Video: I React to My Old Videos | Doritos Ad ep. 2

Welcome friends, thanks for clicking on the video. Today we're going to do another episode of I React to My Old Videos. And today we're reacting to Face Hair, another Doritos commercial that I did. And if you haven't caught that yet and you want to watch that before this, go ahead and click the link up here and I'll put a link in the description below for you. So this commercial was the first of 3 Doritos commercials that I did for Crash the Super Bowl contest back in 2011, 2012. So for this one, you're going to see some familiar faces. Christine, Amanda, and Lee are on deck here, and a couple other people, which I'll get to in just a moment here. This was the first bit I did with Christine and Amanda. When I found them from Craigslist and got to know them, this was the first thing we did all together.
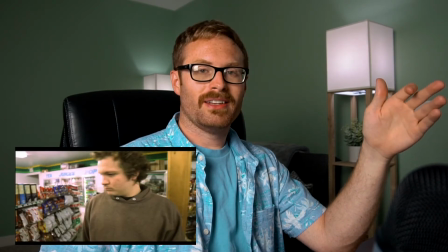0:47 And Lee is working the camera. Let's go ahead and jump right in, and I'll break it down a little bit for you.
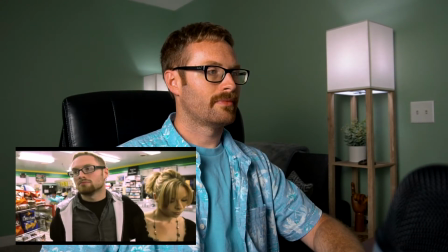0:54 So, let's go.
Oh man, nice face there, dude.
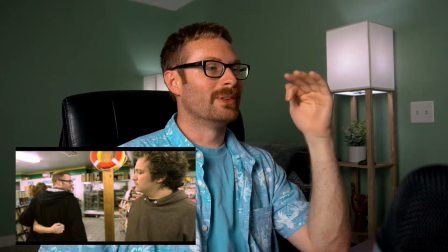1:05 My acting. So this is Brandon.
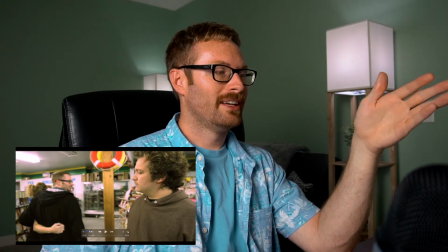1:09 He was a friend of Christine, and Christine is right there.
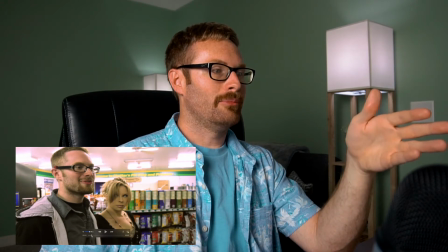1:15 She is playing my girlfriend in this.
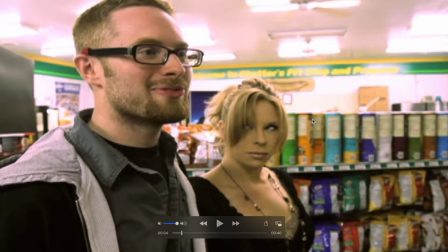1:19 You can see in the back here, everything's turned around, obviously for product placement.
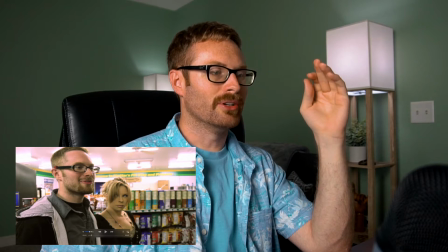1:25 Anything that's not Doritos had to be turned around. But a fun fact before I even get any further than this, so this was the second version of this commercial.
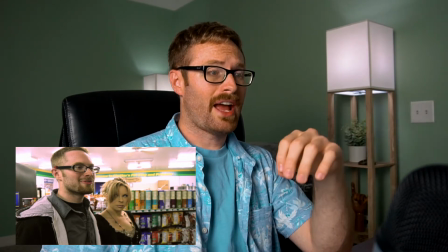1:34 The first one was filmed at the same gas station. It was just a different actor, and one other actress that was in it was different.
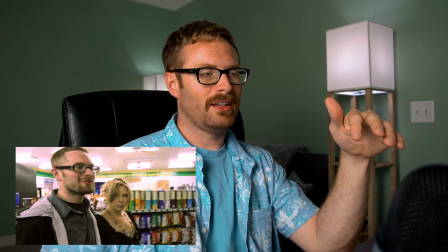1:43 The actor who played the character that Brandon's playing, I'm not going to say his name or anything.
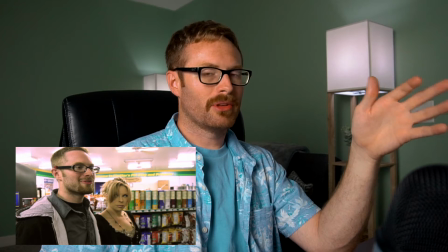1:50 He didn't feel comfortable with some of the things that we filmed, as far as,
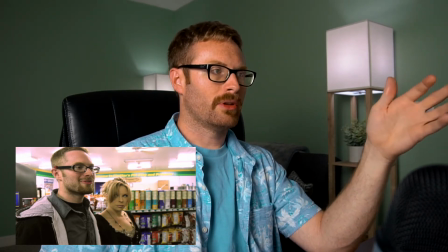1:54 which I'll get to in a little bit. I talked over with him to see, like, hey, can we work this out?
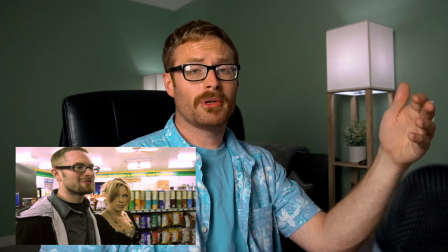1:59 Can we release it? He ended up coming around. We ended up releasing it.
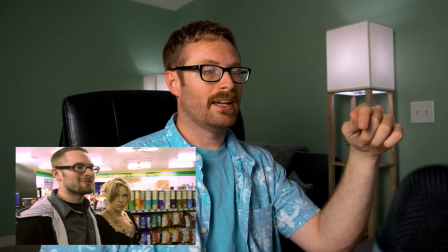2:03 But Doritos came back and said that there was too much product placement.
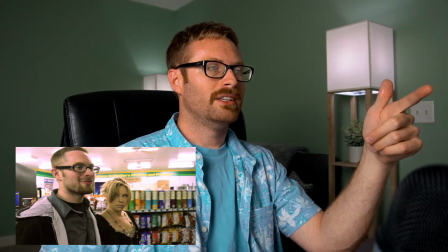2:08 And I used a different camera too. I think I was using my JVC Averio HD camcorder as a little handy cam.
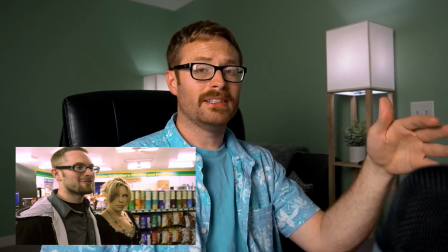2:15 So then the second time we did this, I asked Lee if we could borrow a mutual friend's camera.
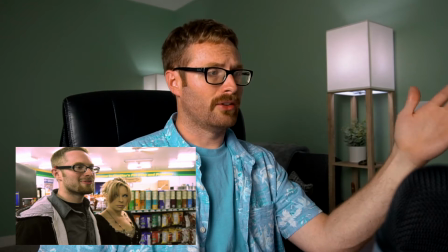2:20 This one, it gives you that depth of field, and you kind of get that little blurry background here, and it kind of helps, fuzz out any of the logos.
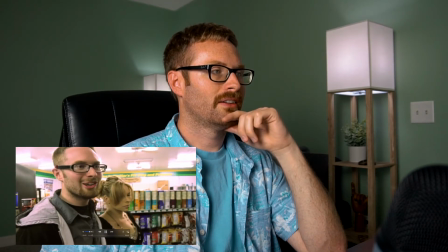2:30 Oh man, nice face there, dude.
That laugh.
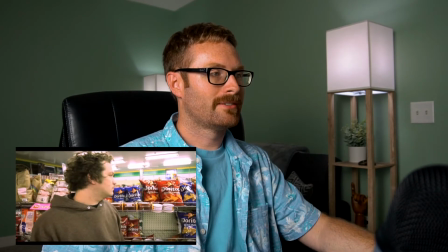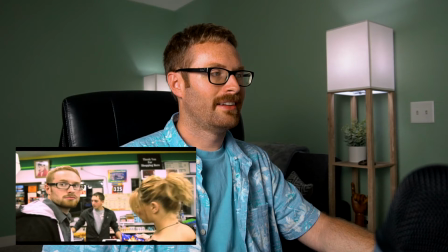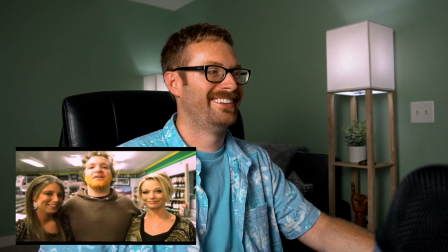2:48 Hey man, nice face hair.
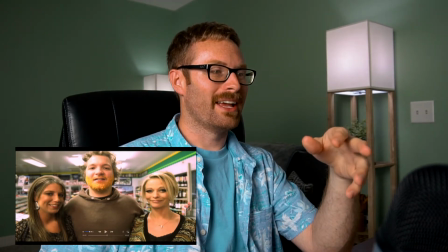2:52 So this is Amanda over here on the right, Brandon obviously,
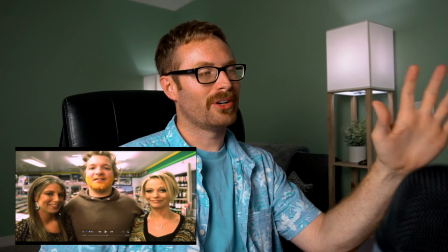2:58 and please forgive me, but I don't remember her name. I do believe it was Erica, I think.
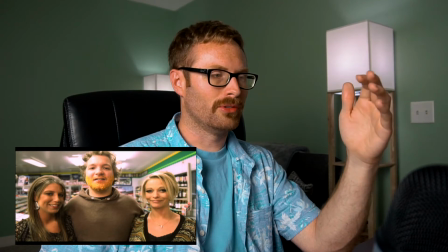3:05 Christine and Amanda, again, pulled together crazy resources and friends again.
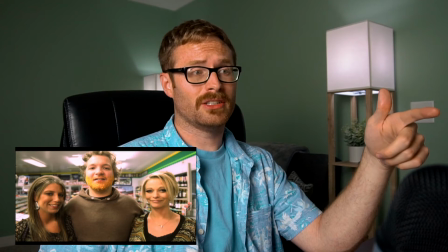3:10 Christine's friend owned this gas station, and he was super cool about letting us use it.
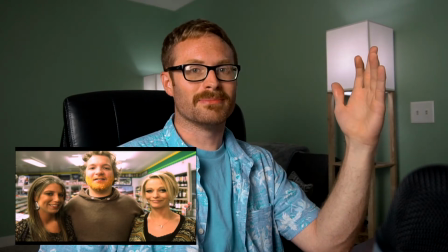3:15 The first time, I think it was like at 10 o'clock at night, and Atlanta is a small town, so it's not like it's going to be troves of people coming in here.
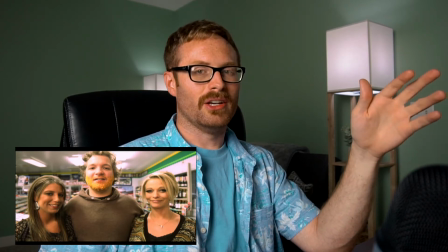3:22 The first time around, the actor was a lot younger. And no offense to Brandon here, he's a super great guy.
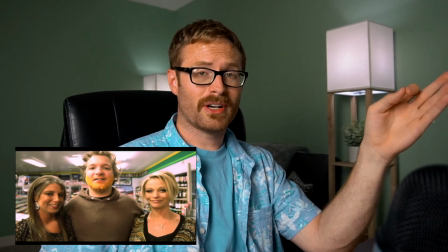3:30 And real quick, so Brandon was Christine's friend. Last minute, we asked him if he would do it.
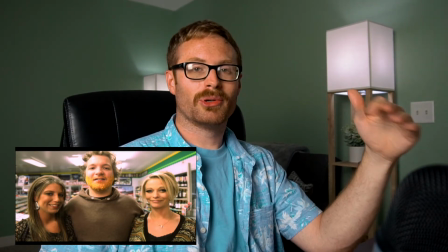3:35 No acting experience. He was super cool. We ended up becoming friends afterwards.
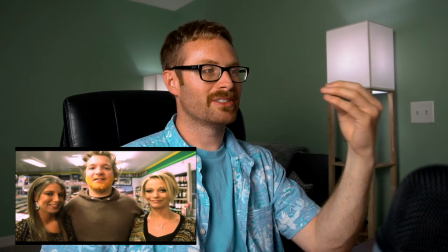3:41 And it was kind of perfect because the whole bit was that the person I'm saying nice face hair to didn't have
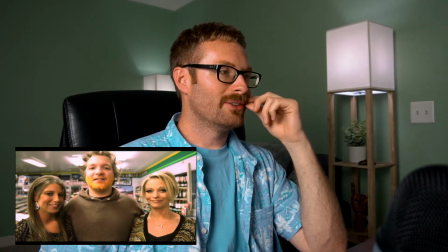3:49 nice face hair. His was a little bit thin, so it was perfect, and he grew it out a little bit to make it this way.
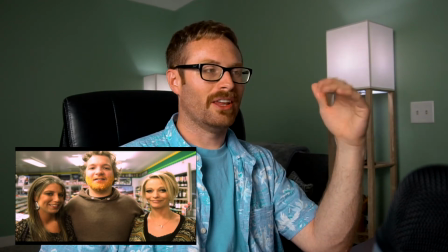3:55 So it worked perfectly. The other actor, same kind of thing.
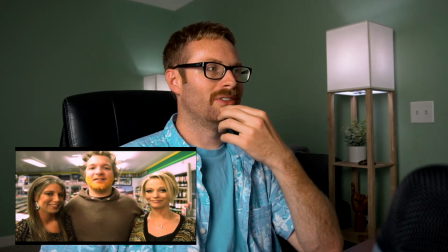3:58 He really couldn't grow any facial hair, so when I was saying that to him, he really didn't have any facial hair, so it didn't make sense either.
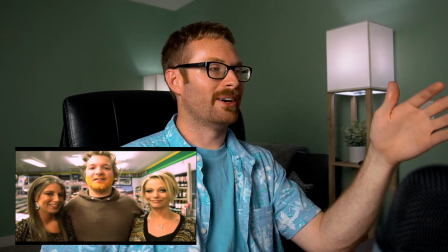4:06 This worked out a lot better.